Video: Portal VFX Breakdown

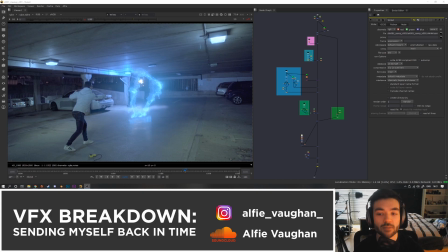[0:00]
Hi everyone, in today's video we're going to be looking at how I made the sending myself back in time video. So this is what shot 1 looks like.
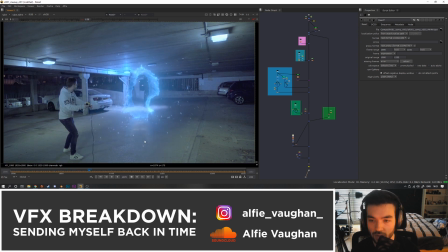[0:05]
This is the first shot with the portal. For the compositing, it was pretty straightforward.
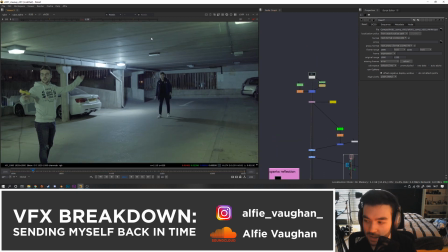[0:09]
I had to do a bit of cleanup first of all. It started off with my friend Dom, who helped me film it. Thank you very much, Dom. He was standing here waiting to catch the tennis ball when I threw it to him.
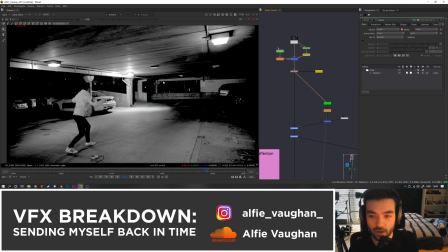[0:17]
So the first thing I did was paint out Dom. Then I did a quick luma key of all the bright stuff in the shot, which I used to grade everything in the shot to go a bit blue once the portal opens.
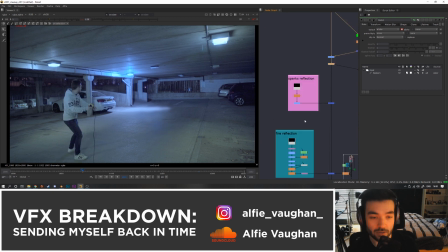[0:24]
I also have like an overall grade that I did that makes the scene very blue. I did a few reflection passes so that you would see the fire and the sparks reflecting in the concrete.
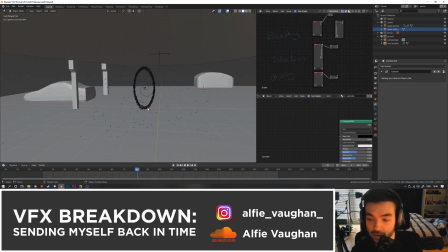[0:31]
I just put a shiny black material on the geometry that I modeled for the scene in Blender onto this stuff, and then made the sparks and the fire invisible in the render and just plussed it over the top.
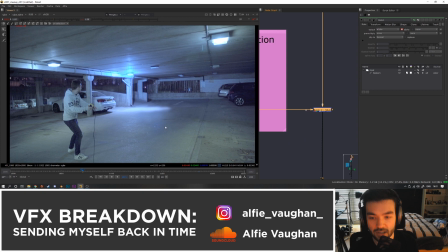[0:39]
So that's what it looks like without and with, so you just get a bit of interaction. Next is the actual portal, so it looks like this.
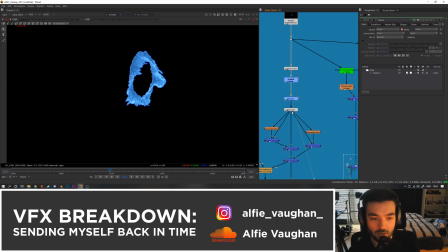[0:46]
So I did a bit of grading just to make it a bit brighter and match into the scene better.
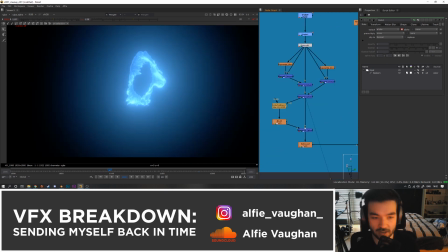[0:49]
Then I've got a couple of instances of glow, and then the pièce de résistance of this portal is the God rays coming out of it.
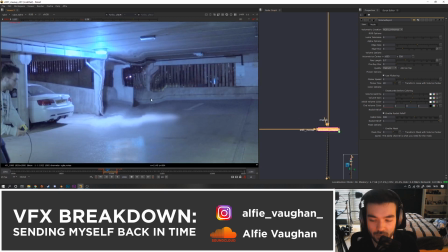[0:56]
The other cool thing that I did is I added a bit of rippling, kind of like heat distortion behind the portal when it appears. You get a nice kind of heat distortion-y, shimmery ripple effect, which just makes it feel a bit more powerful, I think.
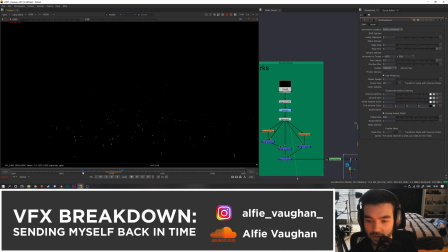[1:05]
This is the particle simulation I did in Blender. This is what that render pass looks like. So you can see they're kind of like bouncing off the floor, going all in separate directions, which looks really cool.
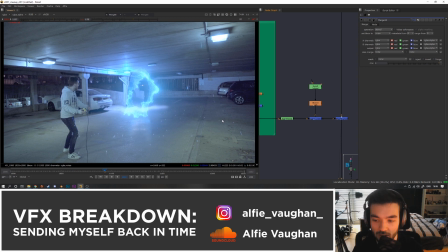[1:13]
I didn't do sparks on all of them. I wanted to, and then I kind of ran out of time. I got tonsillitis in the middle of making this video, which really screwed up my schedule. So I kind of cut corners where I could. As you'll see later in the video, I did the portal a little bit differently in all 3 shots. So the next thing to do, unfortunately, was a bit of full body roto, which was really fun.
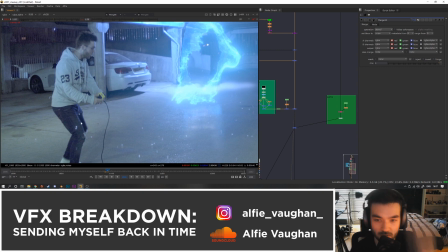[1:28]
So as you can see here, the sparks should be behind me, but because it's just one layer slapped over the top, they're currently going over the top of my body.
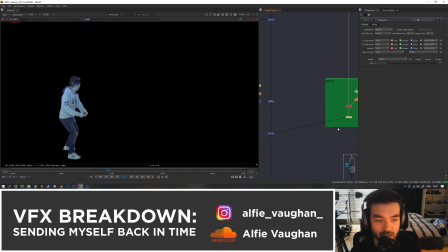[1:34]
With a bit of movie magic, I rotoed myself. So this was really tedious. I absolutely hate roto.
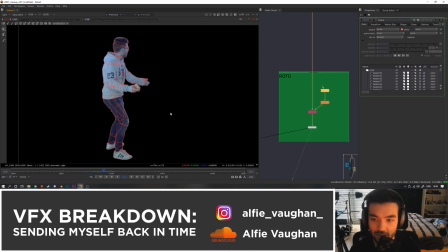[1:40]
I work for a film and TV company, and so this is probably some of the best roto that's ever going to be on YouTube.
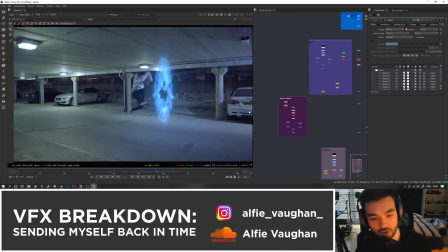[1:45]
So this is shot 2. The thing that I did differently in this shot was I did an edge detect on me as I go through the portal.
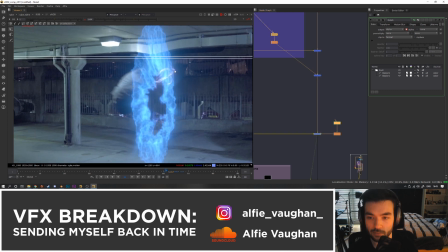[1:51]
So as I'm kind of going through the middle, I transition from my normal body to the edge detected version, which you can kind of see.
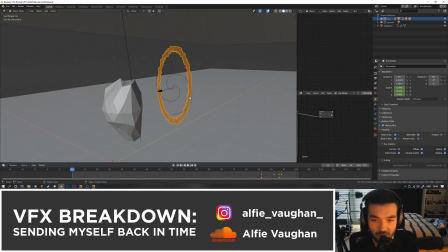[1:57]
This is like my arm and stuff going through my hair. So the portal itself is a torus that I just stretched a little bit in the Z-axis, so it's more of like an oval shape.
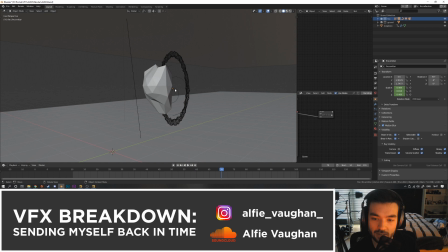[2:05]
As you can see, it has this ripple effect on it. I did that just to add some visual interest, and it also keeps the fire doing some random movement.
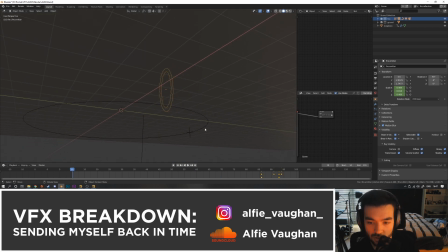[2:11]
That is a displace modifier, which is controlled by this small rig that I have hidden under the floor.
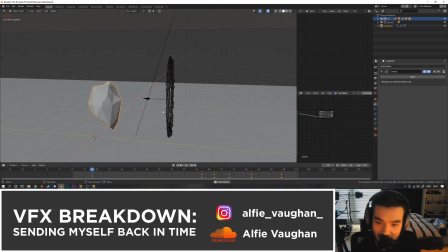[2:15]
This lovely piece of geometry is me going through the portal, and this is set to be a collision object for the fire. So as it goes through, it kind of pulls some fire with it, which helps it look like I'm going through the portal.
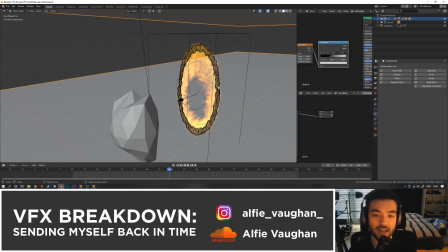[2:24]
So the fire is being emitted by this torus that's kind of rippling and going all over the place. And then in the center of it, I also have a vortex field, which is kind of swirling.
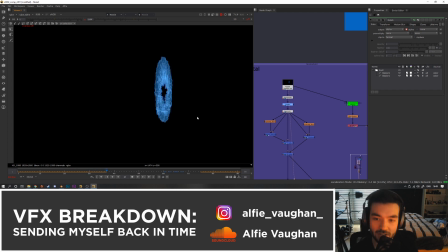[2:32]
So everything's kind of spinning. It's a bit like a toilet bowl sort of simulation. It's all just sort of spinning around the center like a vortex.
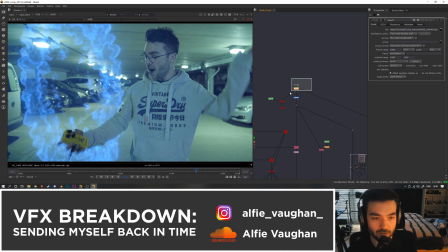[2:38]
Okay, this one was a bit more intense because the camera was moving. So there's 2 portals in the shot.
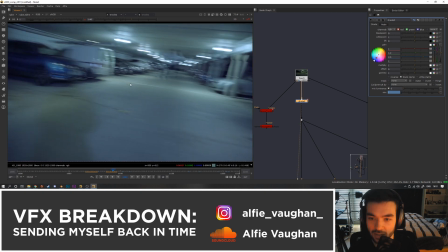[2:43]
The way we shot this, we just sort of timed it so as he started spinning, I would jump and I'd be in midair as he turns around, which worked perfectly.
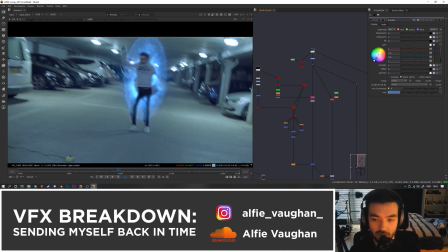[2:49]
We had to do it a couple of times, but this take just turned out absolutely brilliant. The thing that made this shot a bit more complicated is that the camera is moving, so I couldn't just do a still frame.
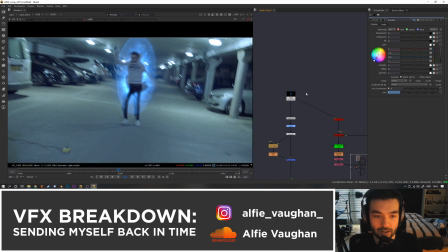[2:57]
I ended up doing this in a bit of a clever way. So what I rendered for the portal was just the portal from this perspective.
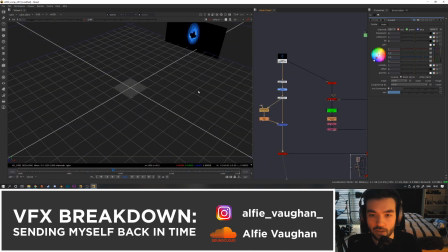[3:02]
But then what I did is put it on a card in 3D space, and then the camera kind of turns around and reveals it.
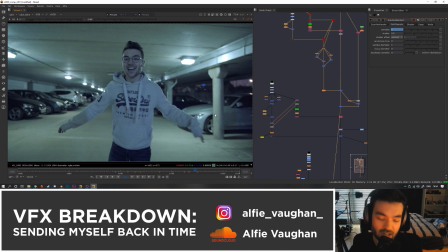[3:08]
This was just a bit easier than doing it entirely in CG, so this is a bit of a hybrid. So I come up towards the camera, I'm doing my little outro bit, and a second portal opens behind me.
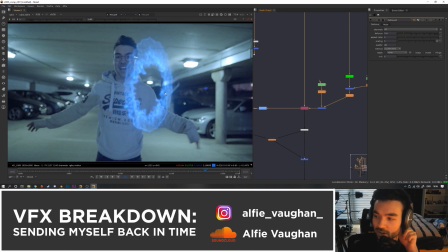[3:16]
I had to do another large amount of roto for this shot, which really sucked. So even my hair and stuff.
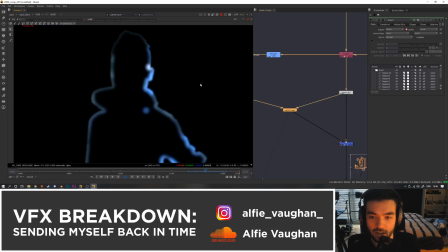[3:22]
So this is what the roto for that looks like. And then it's got a little bit of light wrap on it as well, just to feel like there's an intense light behind me.
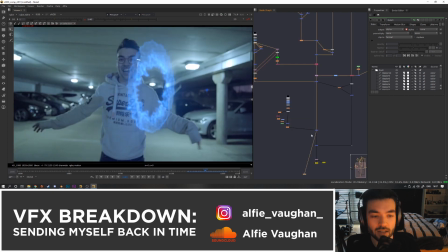[3:27]
And then that goes on top of the portal there. And then the final hilarious part of this shot is the tennis ball which comes out.
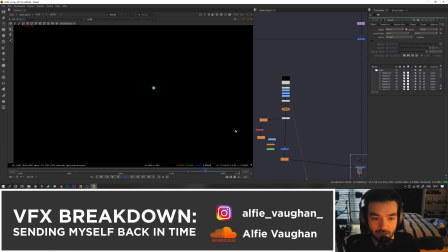[3:33]
This is a CG tennis ball. I was quite proud of this effect. It worked really well. So I forgot how funny this looked.
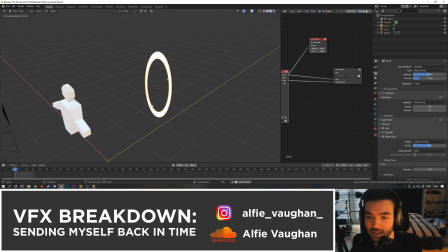[3:40]
So I did a really simple model of myself. Literally, tennis ball comes through, smacks me in the back of the head. So this is what that looks like.
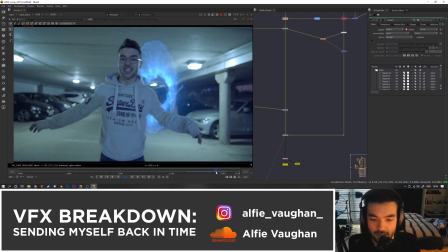[3:47]
And then yeah, hits me in the back of the head, and that is how that shot works. So as you can see, all of the shots were a little bit different.
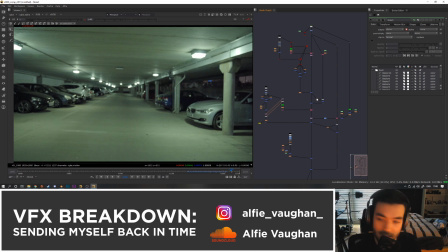[3:53]
Some of them had sparks, some of them were using 3D cameras, some of them were kind of 2D hacks. I just kind of did what was necessary for the scene, and I took a different approach to each one. I was really proud of how this video turned out. I hope you guys liked it. It was a lot of fun to make, and there's going to be another one coming this time next week. So thank you very much for watching.